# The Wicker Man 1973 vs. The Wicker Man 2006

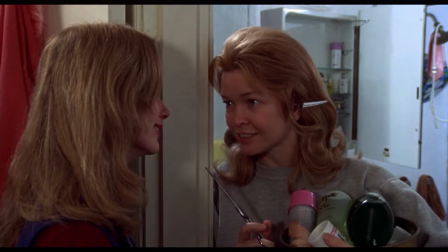249s
Like, I've seen this actress, Ellen Burstyn, in other roles. She's really good, but the problem is she's just given nothing over here, and you can't work with nothing. On the other hand, you have police officer Edward Malleus,
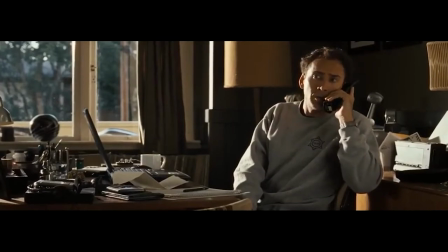264s
who is played by Nicolas Cage, and all of his Nicolas Cage-iness, who can just chew scenery.
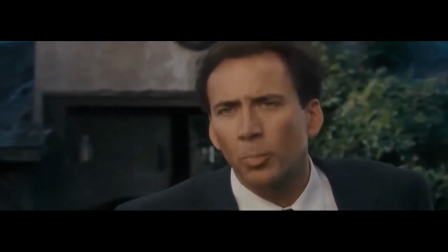270s
That's just what he does. At this point, I consider myself a weird Cage expert because I have covered so many movies from Nicolas Cage in this damn channel.
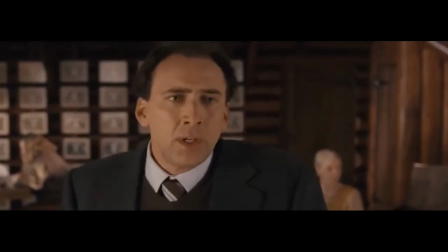281s
And this man can chew scenery like no other. And he has about two modes, by the way.
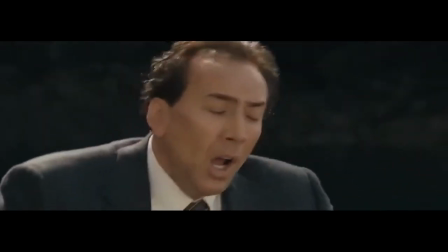287s
He's either at a 3 or he's at a 10. God damn it! And as a result, there is no contrast, and it makes every single thing that Nicolas Cage does even funnier. Because my goodness, is he trying here. He is really trying to make something out of this. And I don't know if that something is good, but it's certainly something. And that brings us to our next point. Okay, so let's discuss pacing and intensity. So while the 1970s version of The Wicker Man is a slow burn horror that ramps up to a really intense conclusion, showing an absolute mastery of genre and true understanding of what makes horror scary. Yeah, the 2000s version's at an 11 constantly, and it wants you to know that it's at an 11. I think a lot of people don't understand about the 1970s version of The Wicker Man is that it's initially a mystery that builds into a horror movie.
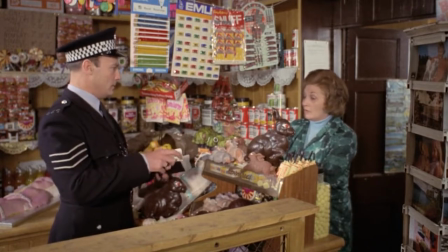360s
It doesn't start out as a horror movie. It starts out as a straight murder mystery kidnapping thing with a little girl named Rowan.
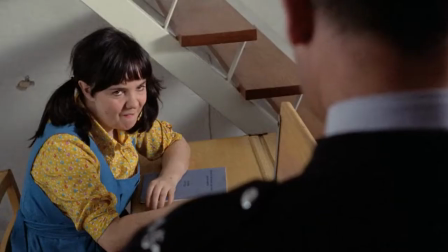368s
And it builds up into horror, showing a mastery of pacing and,
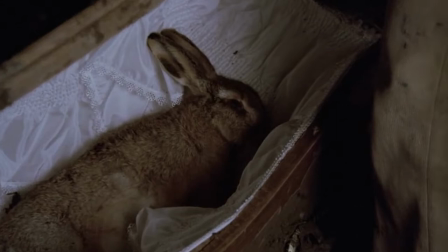376s
honestly, a gradual build that leads to a great conclusion.
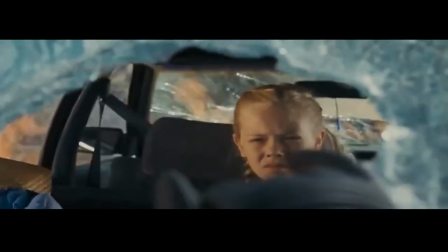382s
The 2000s version wants you to know it's a horror film from the very first minute that it appears. And I have no problem with that initially, because I think that if you're gonna do an adaptation of something, screw it, change around the genre, do what you wanna do. Don't make the same movie twice. But you also need to understand that horror, like comedy, requires a setup and payoff. So a good jump scare and a good scare in general needs ramping up.
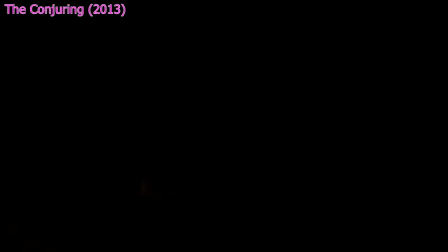416s
You need to get people on edge in order to go and scare them.
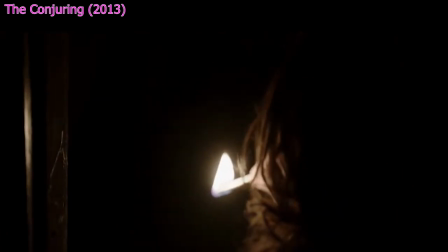424s Hey, wanna play hide and clap?
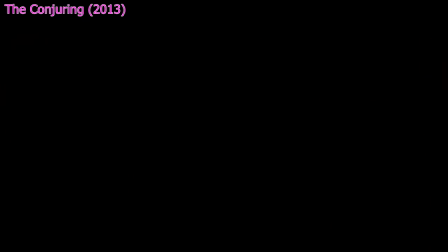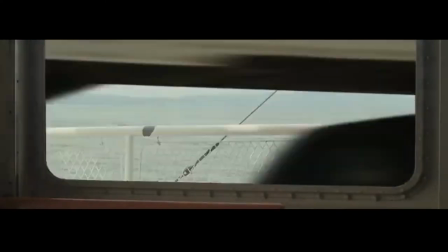434s
Now, this version does not understand them at all, as a semi-truck just bursts into the film at random intervals and is the funniest thing I've ever seen in my life, okay? I was dying. It's great, okay? At some point, some woman walks in with bees on her chest. There's no context. Oh my God, it's wonderful.
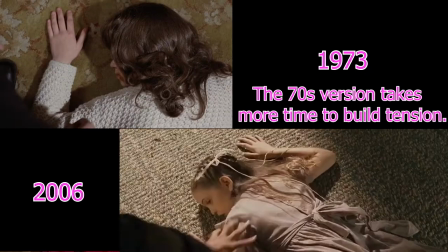458s
Where all the fear is built up in the 70s version, it just farts it away in the 2000s version. And that probably had something to do with the script. Okay, so let's talk a little bit about how the stories are different. I'm not gonna do some like beat by beat analysis because that would make it a very boring video for both of us. But let's talk about the horror of the personal versus the horror of the impersonal.